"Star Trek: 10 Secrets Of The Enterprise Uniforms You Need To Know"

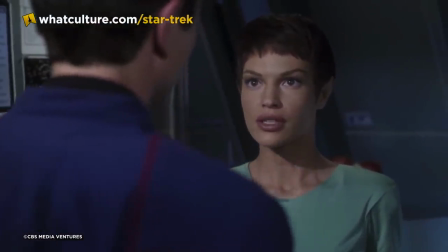The reason for T'Pol's career change and new costumes was simple, according to Robert Blackman. Quote, The ratings dropped.
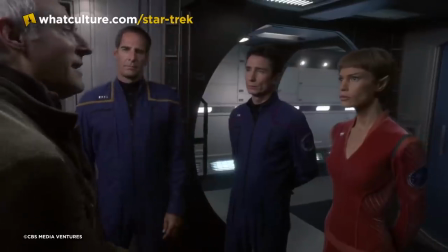That's the frank real answer. There wasn't enough raw sex appeal. Even after T'Pol received a Starfleet commission in the rank of commander, in Season 4,
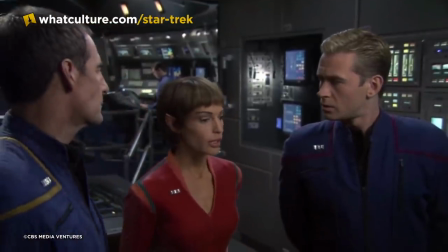the costume department opted not to put Blaylock in the standard Starfleet uniform, instead choosing to adapt her civilian attire.
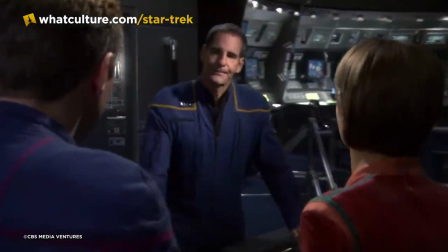This adapted Starfleet uniform included the standard NX-01 mission patch, Commander's rank pips, and Science's Blue Division trim, while keeping the aforementioned plunging neckline and tight fit.
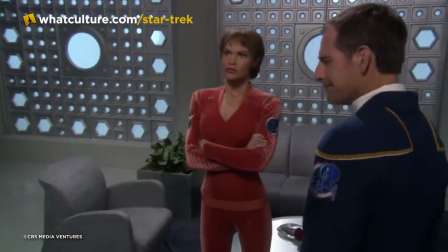It's unclear exactly why T'Pol wasn't just given a regulation Starfleet uniform, but it probably had something to do with the whole raw sex appeal thing.
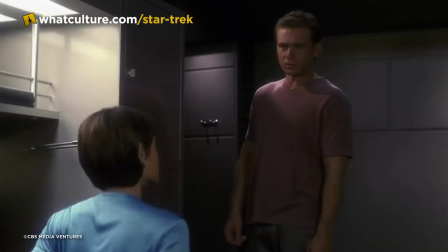Regarding T'Pol's costumes and the treatment of her character overall, Jolene Blaylock did not mince words.
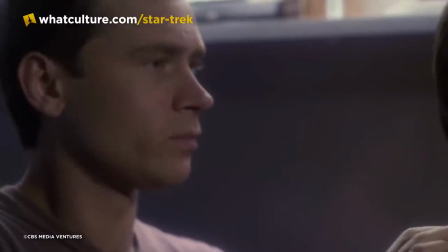You can't substitute tits and ass for good storytelling. You can have both, but you can't substitute one for the other because the audience is not stupid.
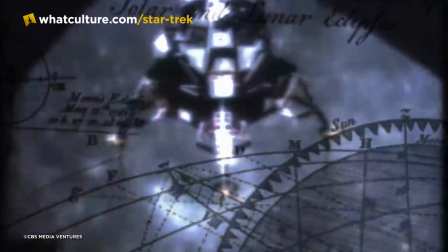Number one, going where my heart will take me, the gym. Okay, now we're done with Faith of the Heart gags, but not done with the whole sexy Starfleet uniform thing.
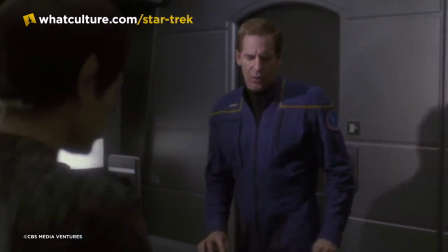According to Robert Blackman, Enterprise's duty uniforms were deliberately designed to show off the actors' physiques and required the cast to dedicate themselves to keeping in shape.
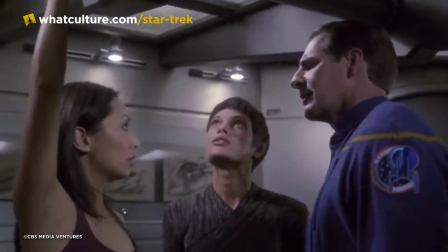Recalling an early discussion with the male cast members, Blackman said, I have to laugh at myself for my hubris.
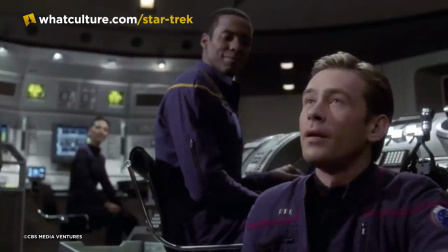These four actors came in for their first fitting and I said, okay, gentlemen, here's the deal. We want to put these very sexy cotton jumpsuits on you.
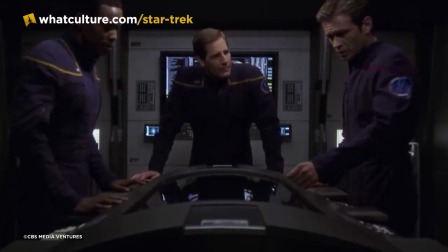They're not going to have any stretch fabric in them. They won't be skin tight, but they'll be very trim.
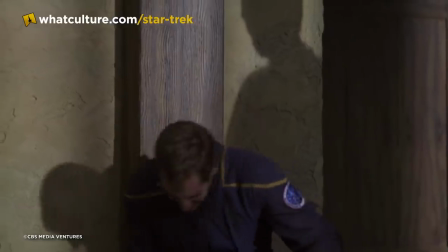And this concept will only work if you guys commit to staying in the physical shape or getting into better physical shape than you are right now.
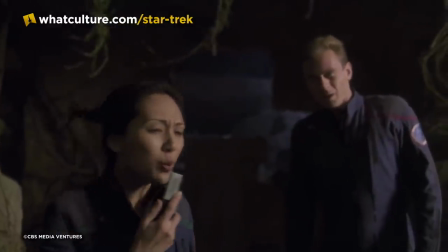And I'm counting on you to do that. Of course, Linda Park, aka Hoshisato, was also required to suit up an Enterprise's very tight attire.
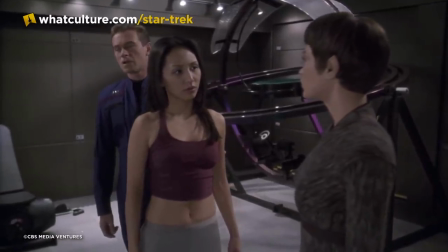And we've already talked about Jolene Blaylock's cat suit twice. But according to Blackman, the cast did succeed in staying in Starfleet uniform shape for the duration of Enterprise.
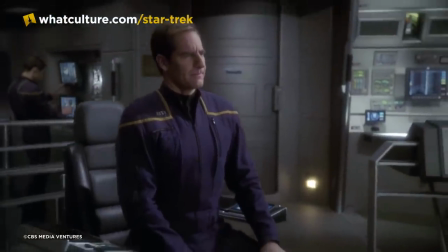Quote, they did it for four years. All the way back in 2001, not long after his first costume fitting for Enterprise, Scott Bakula had this reaction to a Starfleet uniform.
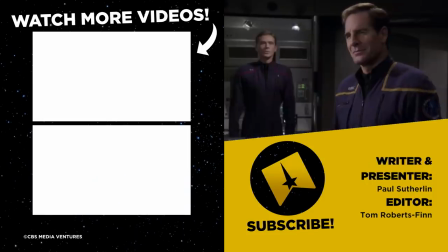I look like a guy in a uniform. I look pretty darn good. If that's not the most Scott Bakula sounding quote to end on, I don't know what is.
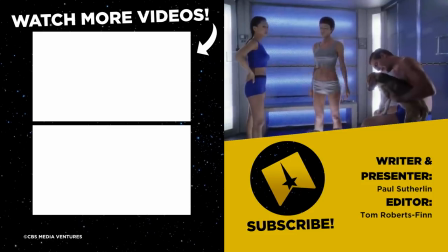So did we miss anything? What uniforms do you want us to unzip next? Let us know in the comments.
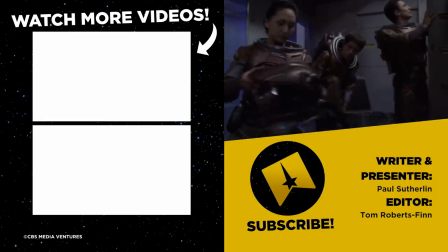Like and subscribe and follow us on Twitter at TrekCulture. You can find me on Twitter at Paul Sutherland. Bye.